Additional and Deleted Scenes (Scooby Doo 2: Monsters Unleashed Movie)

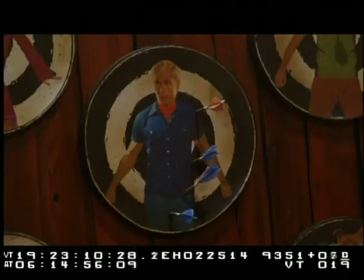255s
There's a never-before-seen Whack-A-Mole with your main character's heads on there.
I sure hate to see the urinals in this place, Scooby.
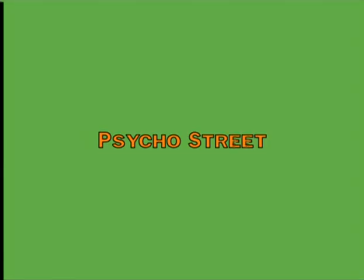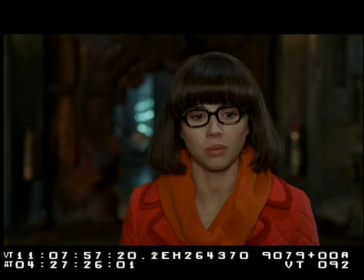271s
This is just a quick little piece of Scooby that we tried.
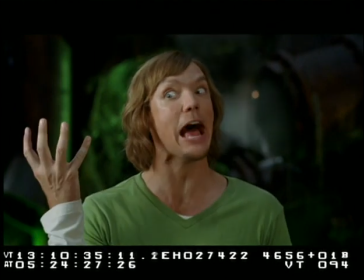274s
It sort of never got a big reaction with the audiences, so we thought we'd move on, but I thought it was a fun piece to show everybody.
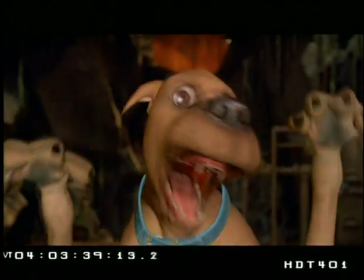280s
That's Scooby trying to imitate Patrick, who was being a little schizophrenic the last time they saw him.
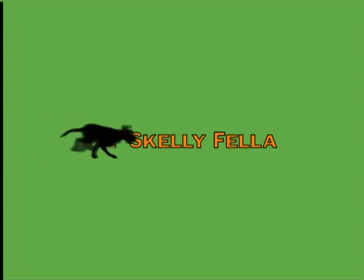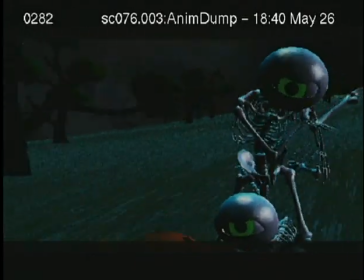291s
this is part of the sequence where the skeletons chase scooby down the hill on the trash can lid the reason i wanted to show it was because it's so primitive it's so early
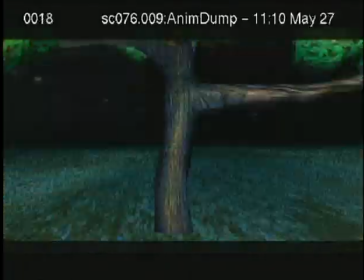299s
on and i thought it might be interesting we have here a cg environment cg skeleton cg scooby so 100 cg
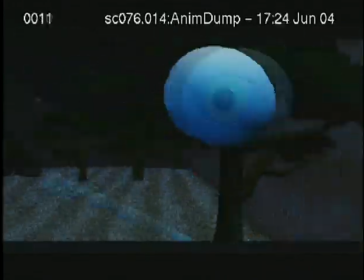307s
sequence as it is in the final movie as well but it's sort of fun to see the skeletons in their very early stage they're very
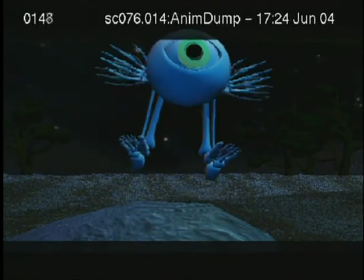313s
sort of primitive it's almost stop motion looking it's kind of charming and that's It's a little piece that didn't make it in the movie.
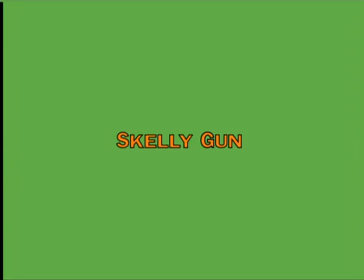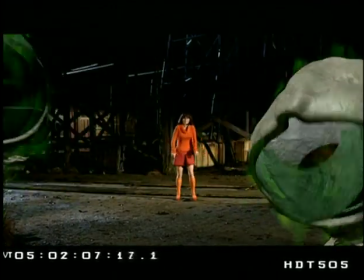328s
This is a little sequence with the two skeleton guys in Velma, where we had a gag where one skeleton is always forming the other skeleton into different things,
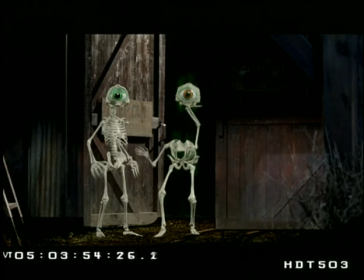335s
and here's one where he's formed it into a little skeleton machine gun, a little skelly gun, we would call it.
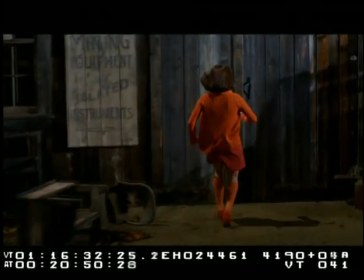342s
It's just, unfortunately we cut it, it felt like it was just one beat too many with the skeleton guys.
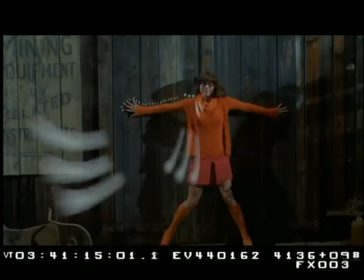347s
We have an awful lot of action in this section of the movie, and it sort of never paid off, but it was really fun when we did it.
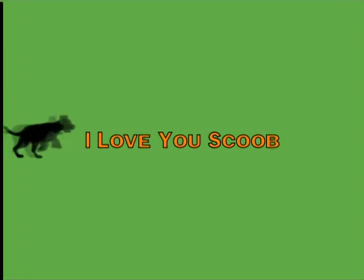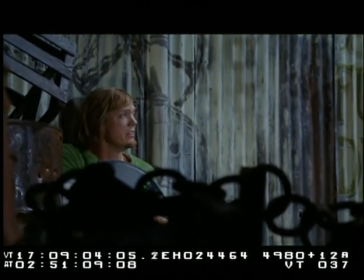359s
This is one of Matthew Lillard's greatest performances in the movie that unfortunately is not in the movie. Here's the sequence where you can sort of see how he has to work on set.
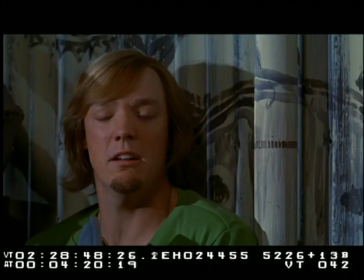367s
There's no Scooby there. He has to do every scene like that with Scoob.
Me neither.
Really, really nice performance here. Really sensitive. I just want to tell you, no matter what anyone else says,
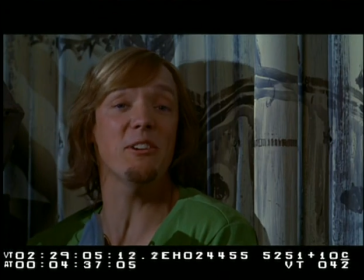382s
you've never been sucktacular to We cut this because it came very late in the movie.
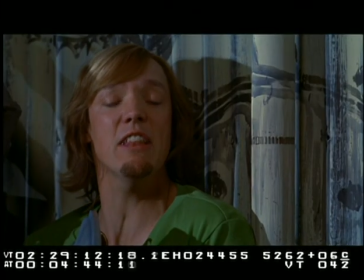389s
It felt like we'd had a lot of sort of sensitive beats with these guys and had sort of done this story, you know, a few too many times.
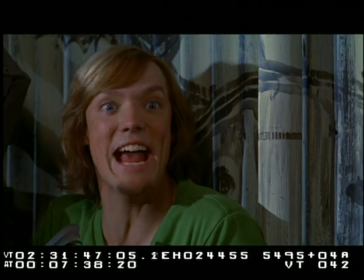397s
We actually got wrapped on by the critics a little bit for having too much character in the movie, which was a surprise to us because usually it's the other way around.
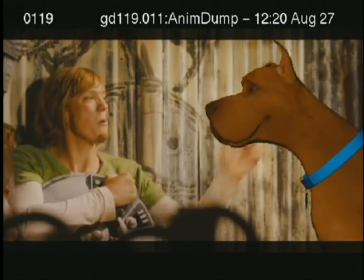406s
Here you see some early Scoobies. This is quite good animation, but his look is obviously not near finished.
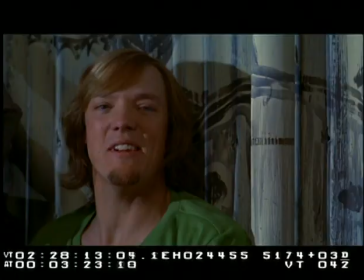414s
But it's a really, really nice scene, great scene between these two guys, and I just,
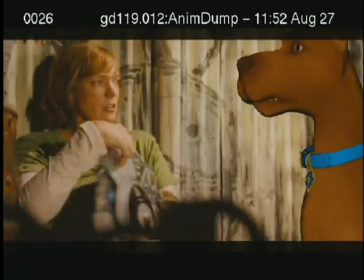418s
my hat's off to Matt for performing this well, um, opposite a invisible dog.
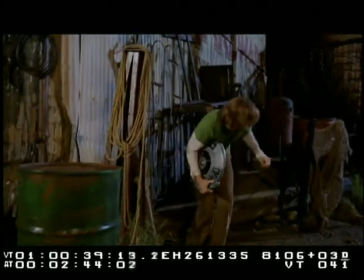425s Come on, let's go. Okay.
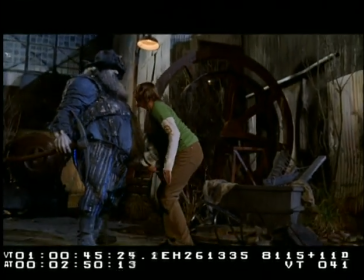430s My hair. Forty. My hair. Raw, raw.